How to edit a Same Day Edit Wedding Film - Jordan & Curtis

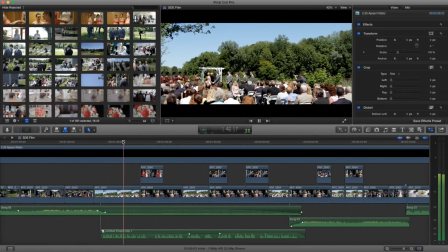1894s
So, the ceremony.
...great the coming together of two separate lives.
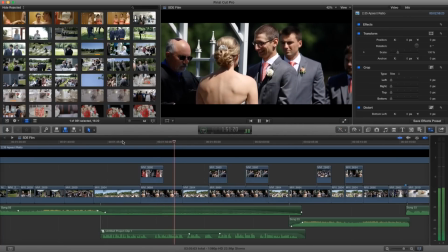1899s We have come to witness the joining of this man, Curtis, and this woman, Jordan,
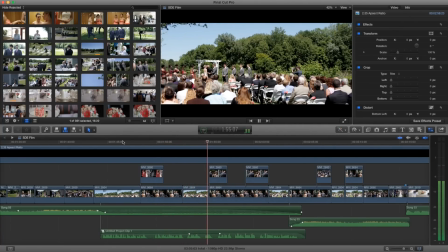1904s in marriage,
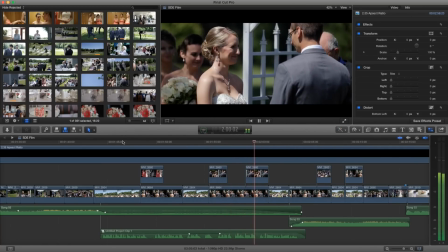1905s and to celebrate with them the love they have discovered in each other and to support them in the making of this important and everlasting commitment.
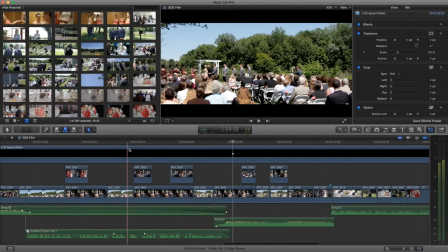1915s
So that was the best soundbite I got out of the ceremony, and then I just kind of filled it in with a diverse set.
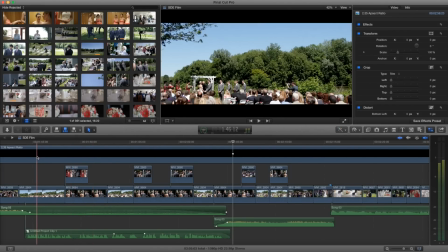1921s
So a detail, establishing detail, subject, just another different angle of that wide, and then kind of went back and forth one more time.
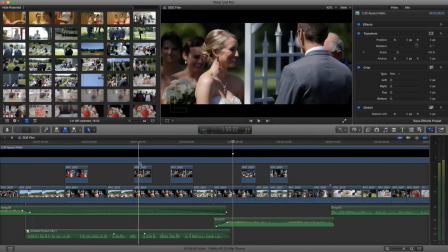1934s
And I know the dialogue doesn't line up, but that's okay, you know.
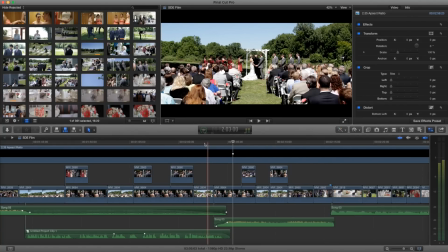1939s
Just kind of that little laugh is good, emotion. this is the last different shot that we have from the middle i think i might have played with this a little bit so i added a sharpen and then i did this color correction so the t3i was a bit you know we tried to
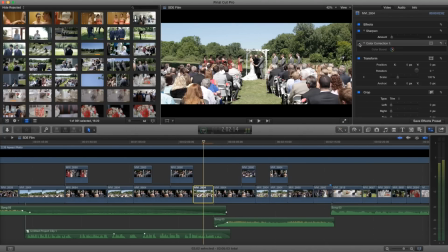1957s
match up the picture profile as much as possible but i had to do a lot of work because i think he overexposed the image a little bit which it's better to underexpose than overexpose that's why it looks a little over like crush it's like the blacks are being crushed the contrast a little
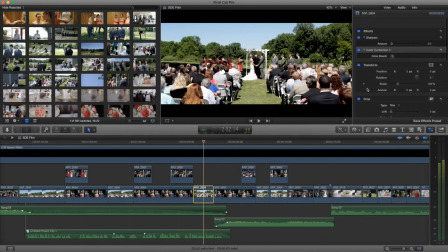1973s
off but yeah and I think that's it for this shot
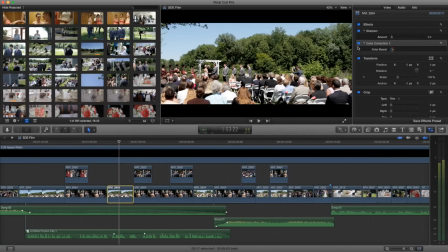1980s
I think one of these wides I did something weird so I had to apply that color correction to all of them
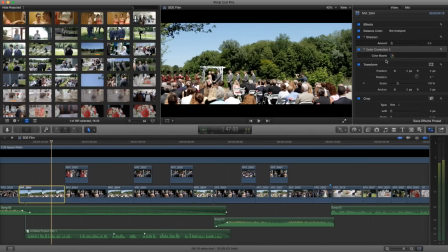1990s
was it this one I added sharpen no I thought I did some kind of scaling but no it was just the contrast that I fixed for those.
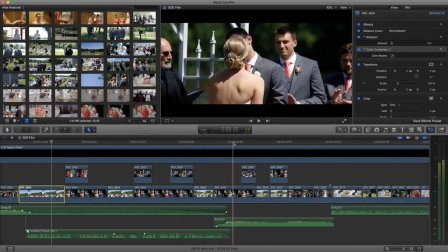2003s
So we have the kiss from that angle, we have a reaction, and then we have the wider shot from the back.
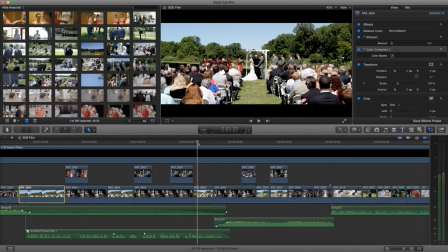2014s
Okay and right here notice the song.
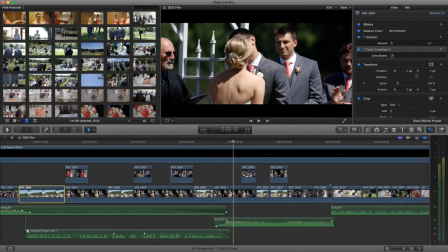2020s
So I artificially added that moment just because I needed it at the song right there.
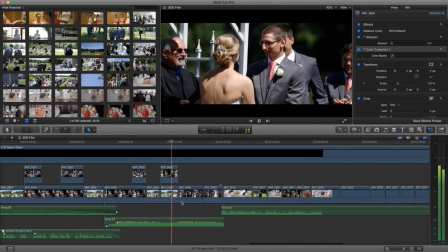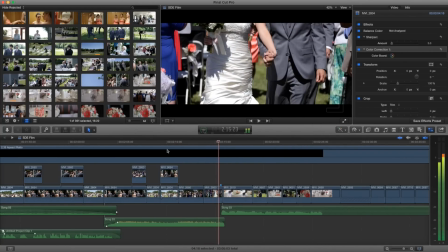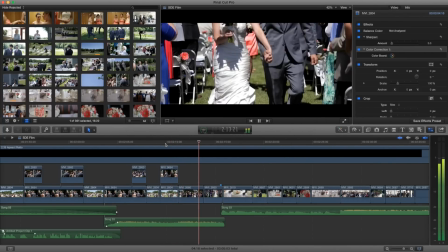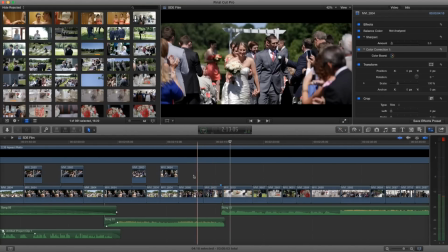2047s
So as you could see, you know, you watched in the raw footage, I got both of these shots from the same clip, just because I don't need 20 seconds of this.
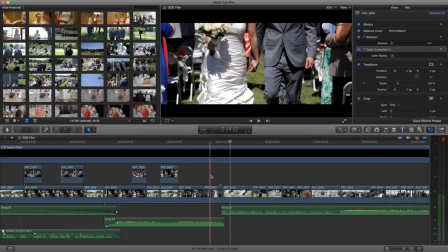2055s
I can get enough, which is three to four seconds, and then get some kind of cutaway, which is a detail, with the hands, you know.
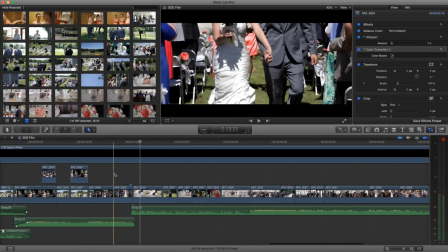2063s
Why not get two shots when I could get one, or get two shots when instead of one?
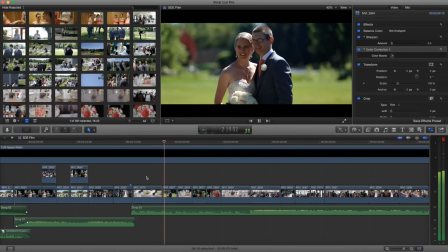okay so we move into the reception part of the day and
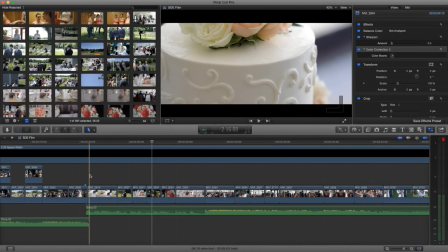2079s
we're two minutes into the film over two minutes so it's starting to wrap up three minutes is where I was trying to hit so
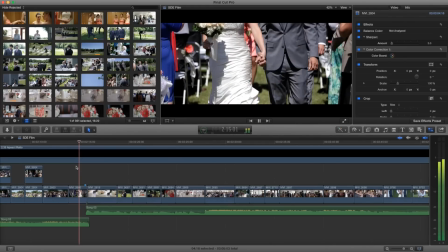2089s
the song changes again right here so
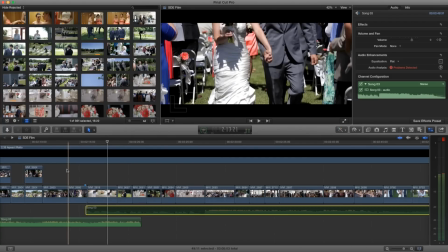2094s
that's not what is supposed to happen so if we look at the song this is what naturally happens with the song so